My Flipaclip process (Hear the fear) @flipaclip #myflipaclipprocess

What's good, Hoods? It's your boy, Hood Ninja 999, here to talk to you about my Flipaclip process. In this video, I'm going to talk about the Hear the Fear challenge. My submission, it was a bit different. I didn't want to follow the formula where someone went poo, the character went I also used different audio clips, you know. I made a scary animated story about vaping parasitic mushrooms and becoming zombies. Now buckle up, buttercups. Here's a fast forwarded version / tutorial.
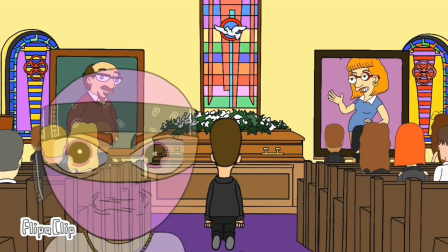(1:10)
Protagonist 1, Steven. Steven is at his parents' funeral, and if you didn't know, protagonist means main character.
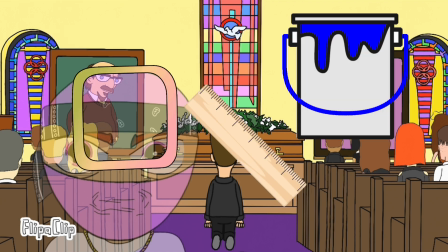(1:17)
I used a square roller and a paint bucket to make Steven's parents' portrait.
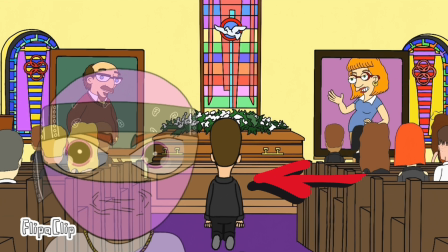(1:22)
I drew the backwards heads in the background layer and drew Steven in a separate one.
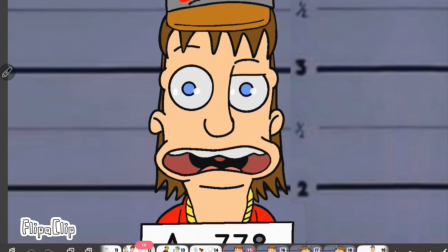(1:28)
With most projects, I always draw out the characters first.
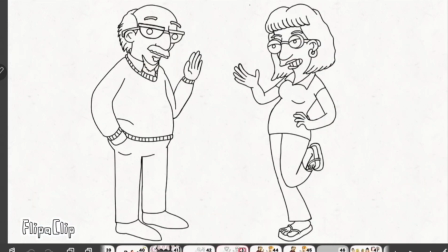(1:36)
If the cartoon style is still familiar, it's because I kind of based them on The Simpsons.
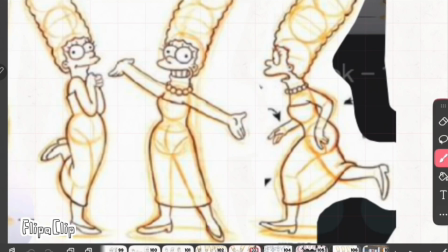(1:42)
Well, The Simpsons type style, not The Simpsons exactly. My style mixed with The Simpsons.
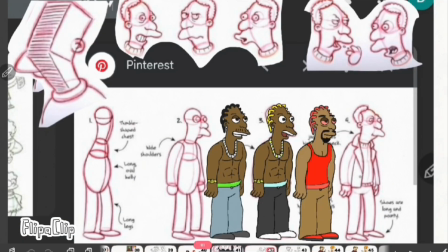(1:48)
I did this mostly for efficiency. I had little time and lots of ideas.
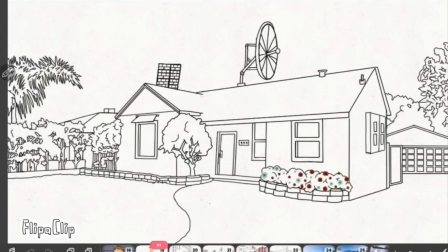(1:54)
For my backgrounds, I cartoonified real images by tracing and coloring.
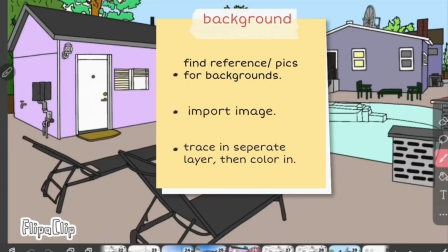(1:59)
Find good reference photos either online or in real life with your camera.
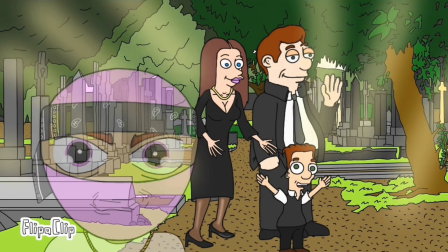(2:06)
For these scenes, the backgrounds were in layer 1 and the figures were in layer 2. I used the airbrush for kind of a sunlight effect. I then watched one of those old loading videos with the hourglass for reference.
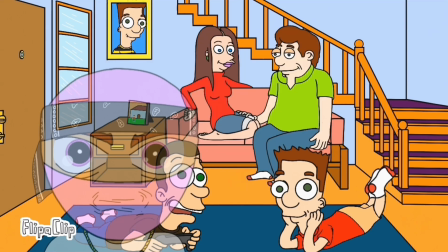(2:18)
Now this is a montage scene. It shows the two main characters playing video games and growing up together. Stuff like this lets the viewer understand the characters and the story better. Aight, check this out.
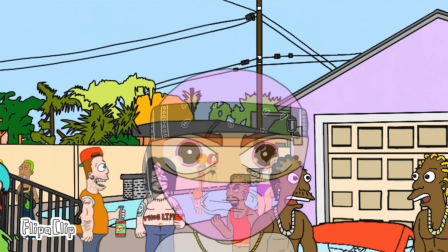(2:31)
Haha, hilarious.
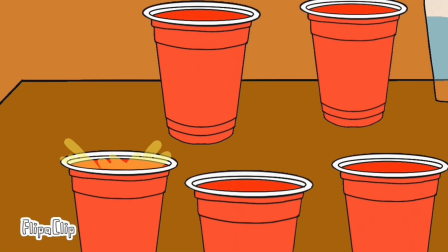(2:38)
I'm actually really proud of this scene. It took like 5 different layers.
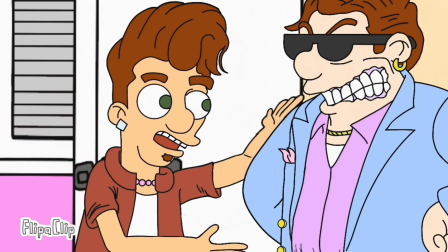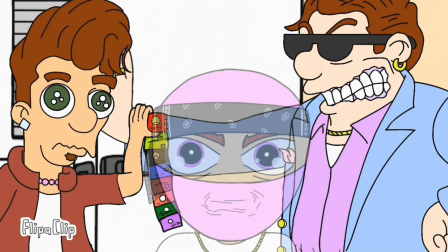(2:50)
Little context. The father kicks out Dylan, the second protagonist, makes him give up all his credit cards.
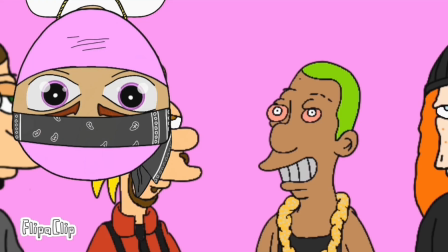(2:57)
Dylan is forced to do something with his life. Him and his friends brainstorm.
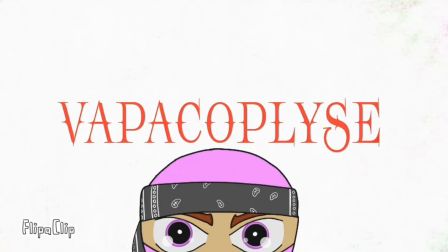(3:02)
He comes up with the idea to make a vape company, not just any vape company, a mushroom vape company. Vapacoplyse. The image behind me is AI. Usually, I'm against AI. If you're an animator, you know why. But this was on an AI drawing app that came on my tablet. So, it's whatevs, you know? So yeah, back to the process. Like I said, I'm not great with backgrounds.
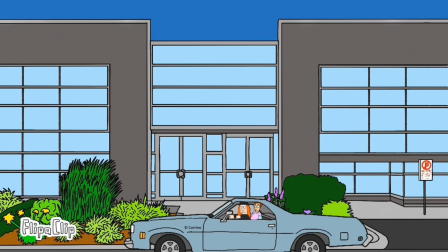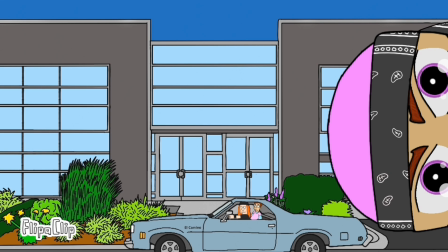(3:34)
And if you're curious about the car, no, I'm not great at those either. Peep game.
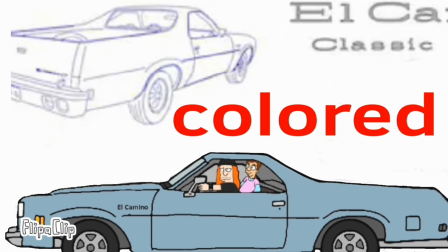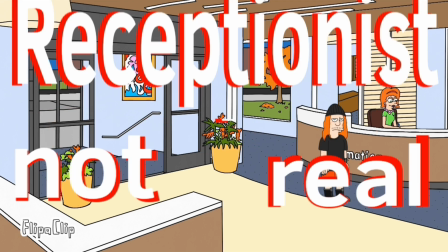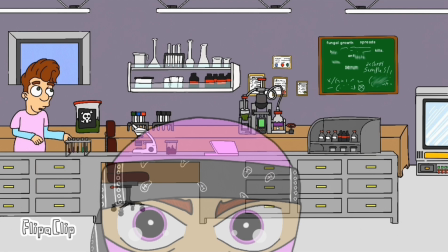(3:51)
When I first started Flipaclip, I wasn't aware of layers, so I used to draw and erase a lot.
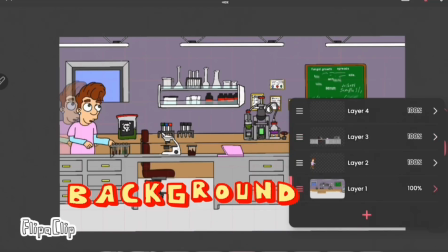(3:56)
Alright, check out this layer trick. We all know, always put the background on layer 1.
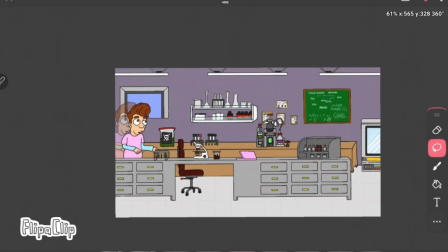(4:02)
After that, I went to layer 3 and I drew the desk and chair you see. Then went back to layer 2 to place the figure. Now look at that, he's behind the desk. Huh, pretty cool, huh?
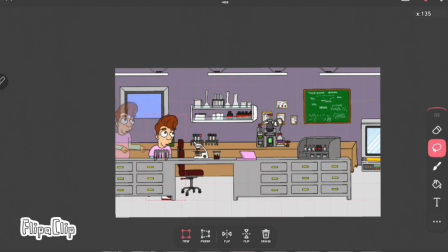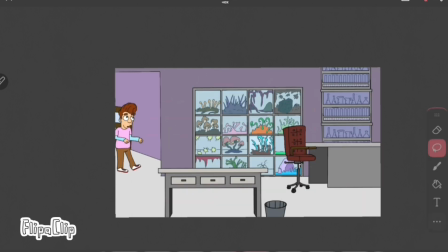(4:35)
Now it looks like the figure's far away and getting closer. For this one, I had 3 different poses of the figure.